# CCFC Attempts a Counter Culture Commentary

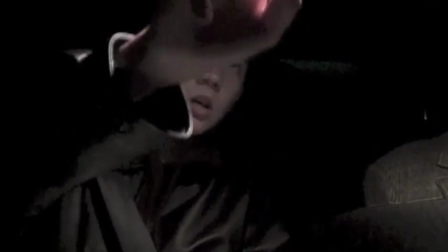And I say that it's a GPS that can track humans, but that was also acting.
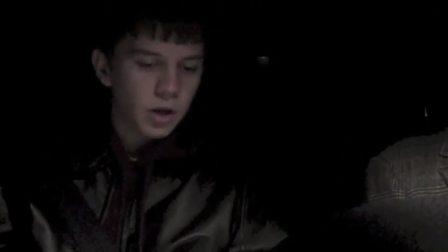That's not a real GPS. That's not a real thing. No, yeah, that's not a real invention that came out.
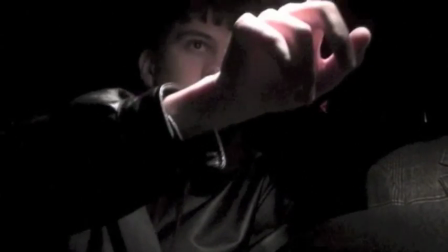Yeah. Maybe now it will be, because I've influenced so many inventors and stuff with all my stuff.
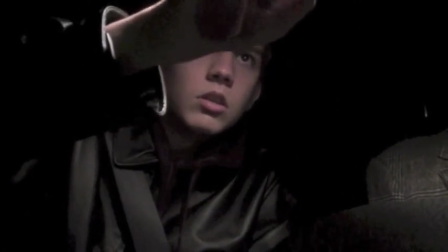Thinking the same exact thing. You'd be me to saying that. Look out for it, and, you know, be ready.
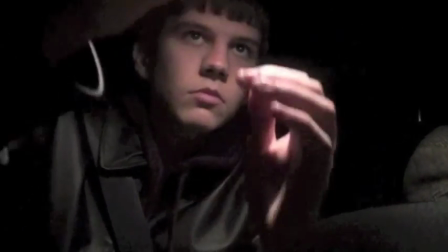Hmm.
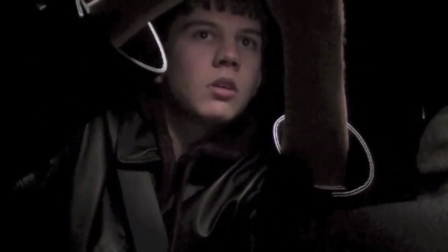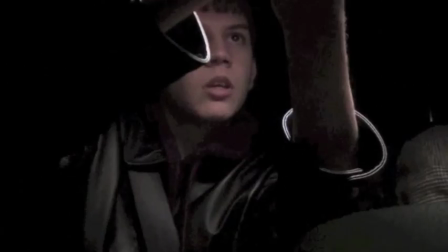Now, I mean, the realism is really... Yeah. It really comes through here because this shot is so long.
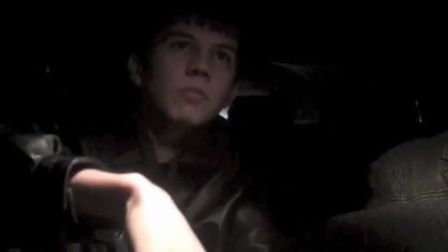Yeah. Do we need to see you doing this for so long? No. But I think we're really speaking to the people who use GPSs.
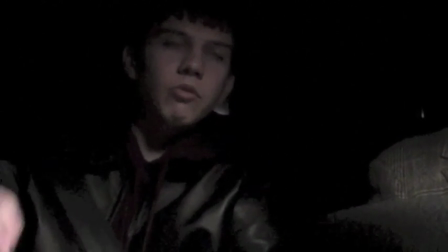Right. And they sit there. Exactly. And they type it out and there's mistakes because it's a hard machine to use.
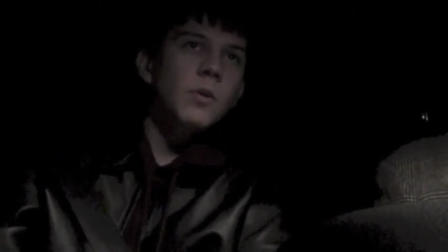It's so true. I mean. So we're just trying to. You get in your car, you try to use the GPS, you spend, you know, 10 minutes.
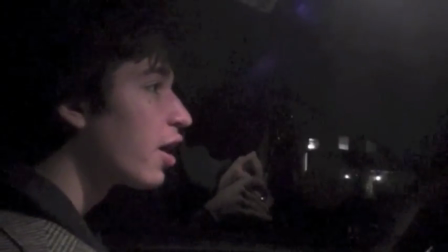Maybe more.
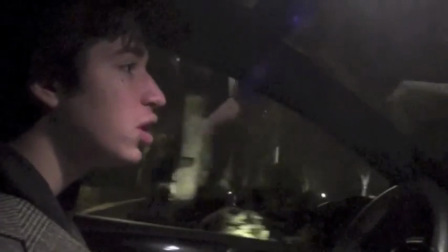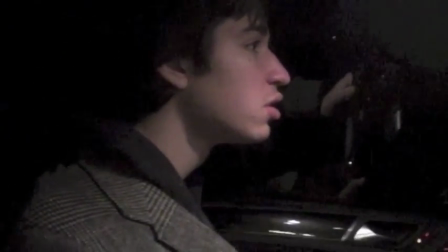Yeah, so we're at this point we're going to pick up the character who's yet to be revealed.
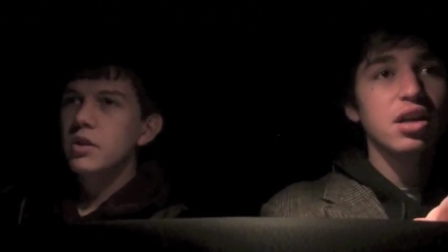I mean, this is kind of where the suspense in the episode begins.
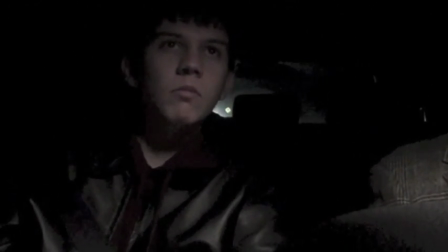Yeah. Is there going to be a person there when we pick him up? Is there not? Is it going to be a monster of some sort? A Wolf of Wall Street, maybe. Right. So it's a source of horror is coming through as well.
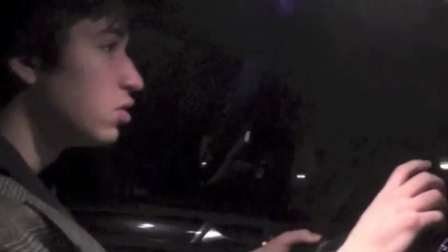Mystery, suspense. Really interesting. So we got three genres covered in this scene.
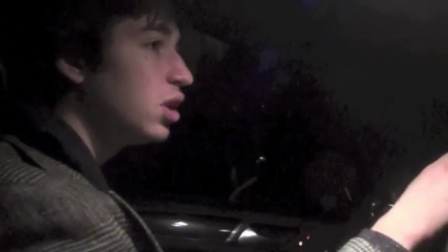Yeah. And then, I turned down the street.
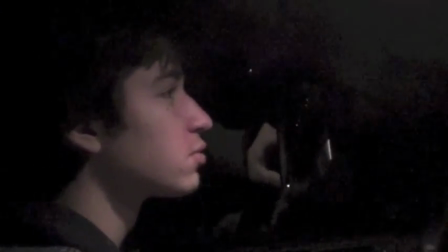I had to avoid a deer. There was really a deer there. Scary, yeah. Yeah, that was weird and scary.
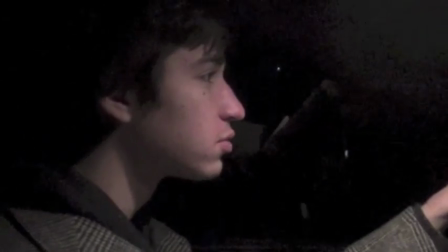It was, I mean. But we just kept acting through it, which is great for us. We're great. Just full on method acting.
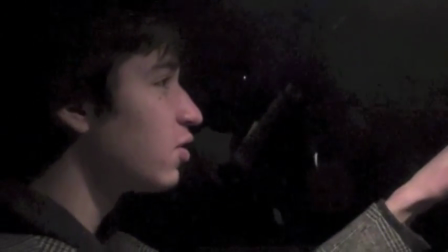That was a real car that passed by. Mm-hmm.
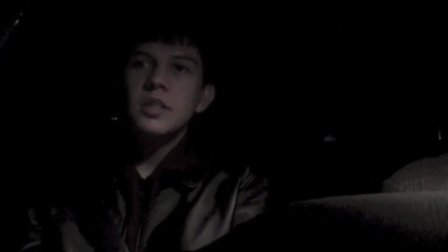You do any skiing on Cherry Hill?
Did some now this is also coming from personal experience.
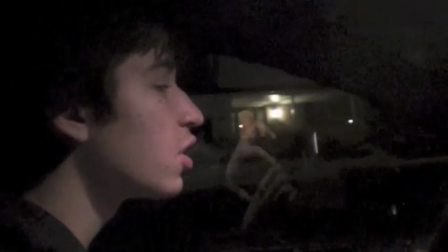This I used to live on a cherry hill.
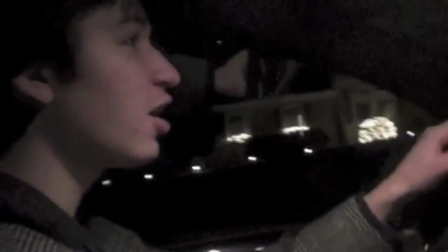It wasn't a street, it was an actual hill.
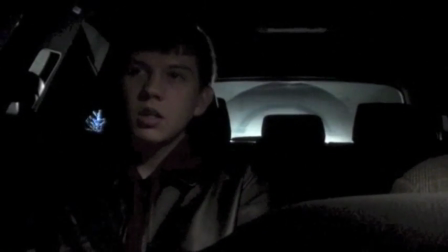I lived in the Deutschland where there was a hill and there was a cherry.
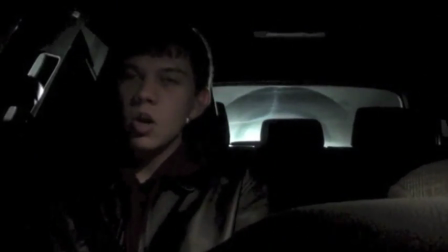There was cherries on the hill. There was no cherry trees. I don't know where the cherries came from, but there was just a bunch of cherries lying around.
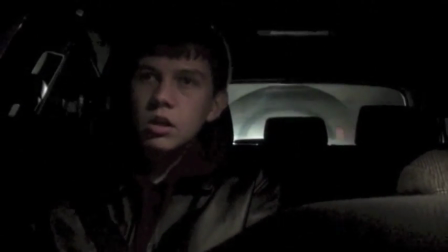And yeah, so I named it Cherry Hill. Right.
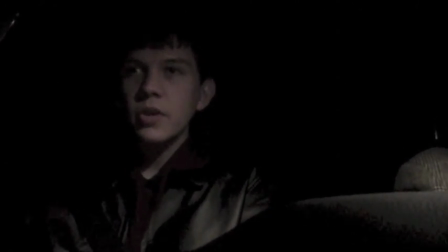And when I came to the States, a couple months ago, I don't know, it just stuck with me.
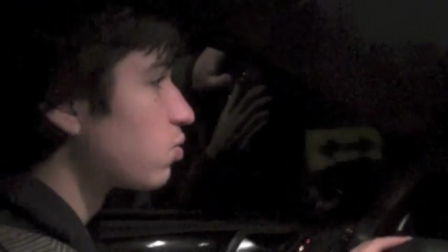So I used it in the video you're watching now. Right, yeah. So we kind of did this for Adam.
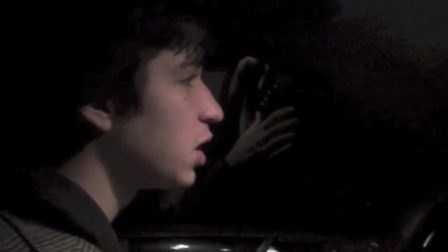I mean, this was a very nostalgic conversation for him.
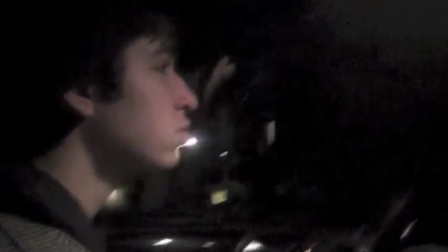Yeah, it was a piece for my homeland. Mm. And, yeah, I'm sure all those people who lived where you lived loved this scene.
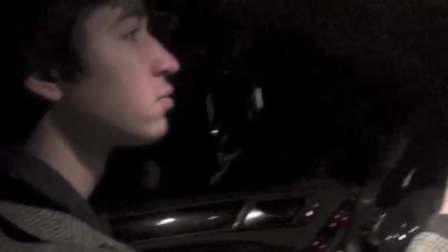I mean, they were probably in celebration when we were talking about your homeland.
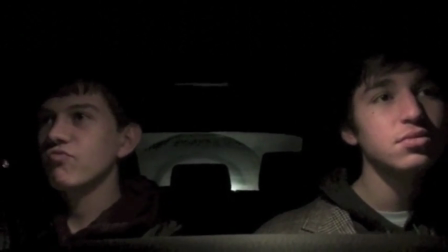And I didn't live there my whole life.
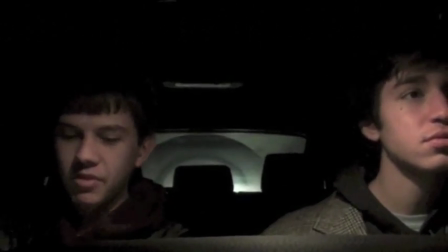I was here when I thought I was going to live there, so I went there a couple months, and then I came back after I saw those fucking cherries on the ground.
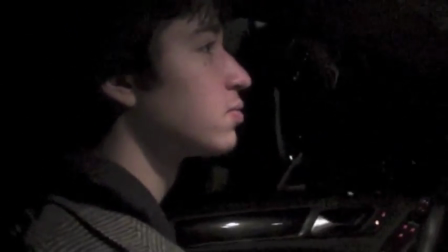Got attacked by a deer. It was gross, so. Yeah, they get squished.
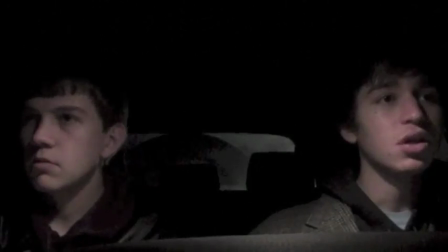And yeah, and I didn't want to live there anymore because of it. Bullshit. But I still love it.
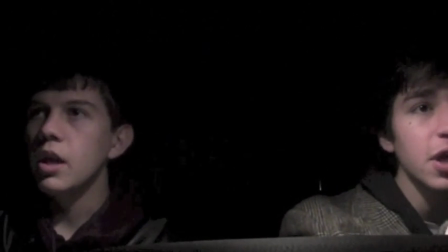You know, that's why I referenced it. You know, Nothing but respect for the Deutschland.
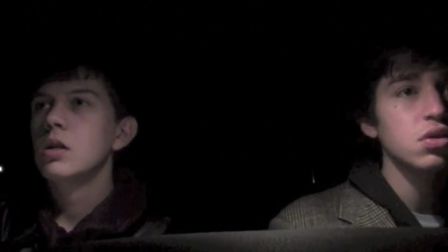It was just nostalgia. I mean, obviously, you don't want to go back there anymore. Fuck but, no.
Yeah, that's him.
But, yeah, it was great while it lasted.
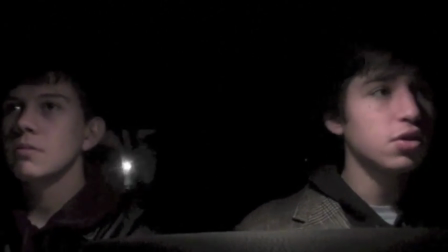Yeah. And, you know, good luck to the new owners. I should say that again.
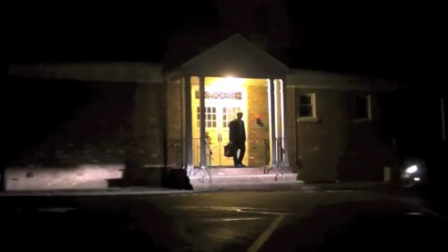They're nice people. They're nice people. So here is our character.
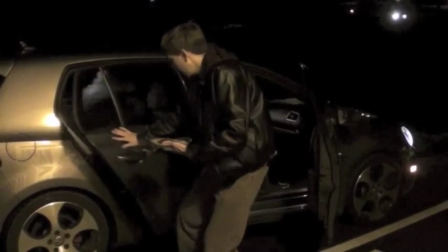You just saw his silhouette, and now he gets into the car.
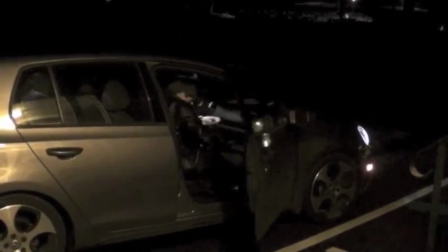You as the viewer don't even know who this person is.
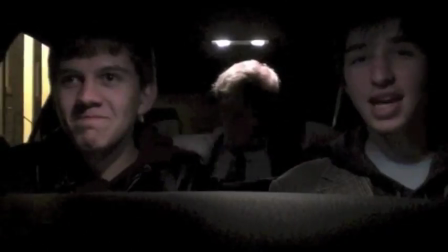And now we're pulling away.
Hey, sir. So what's going on tonight?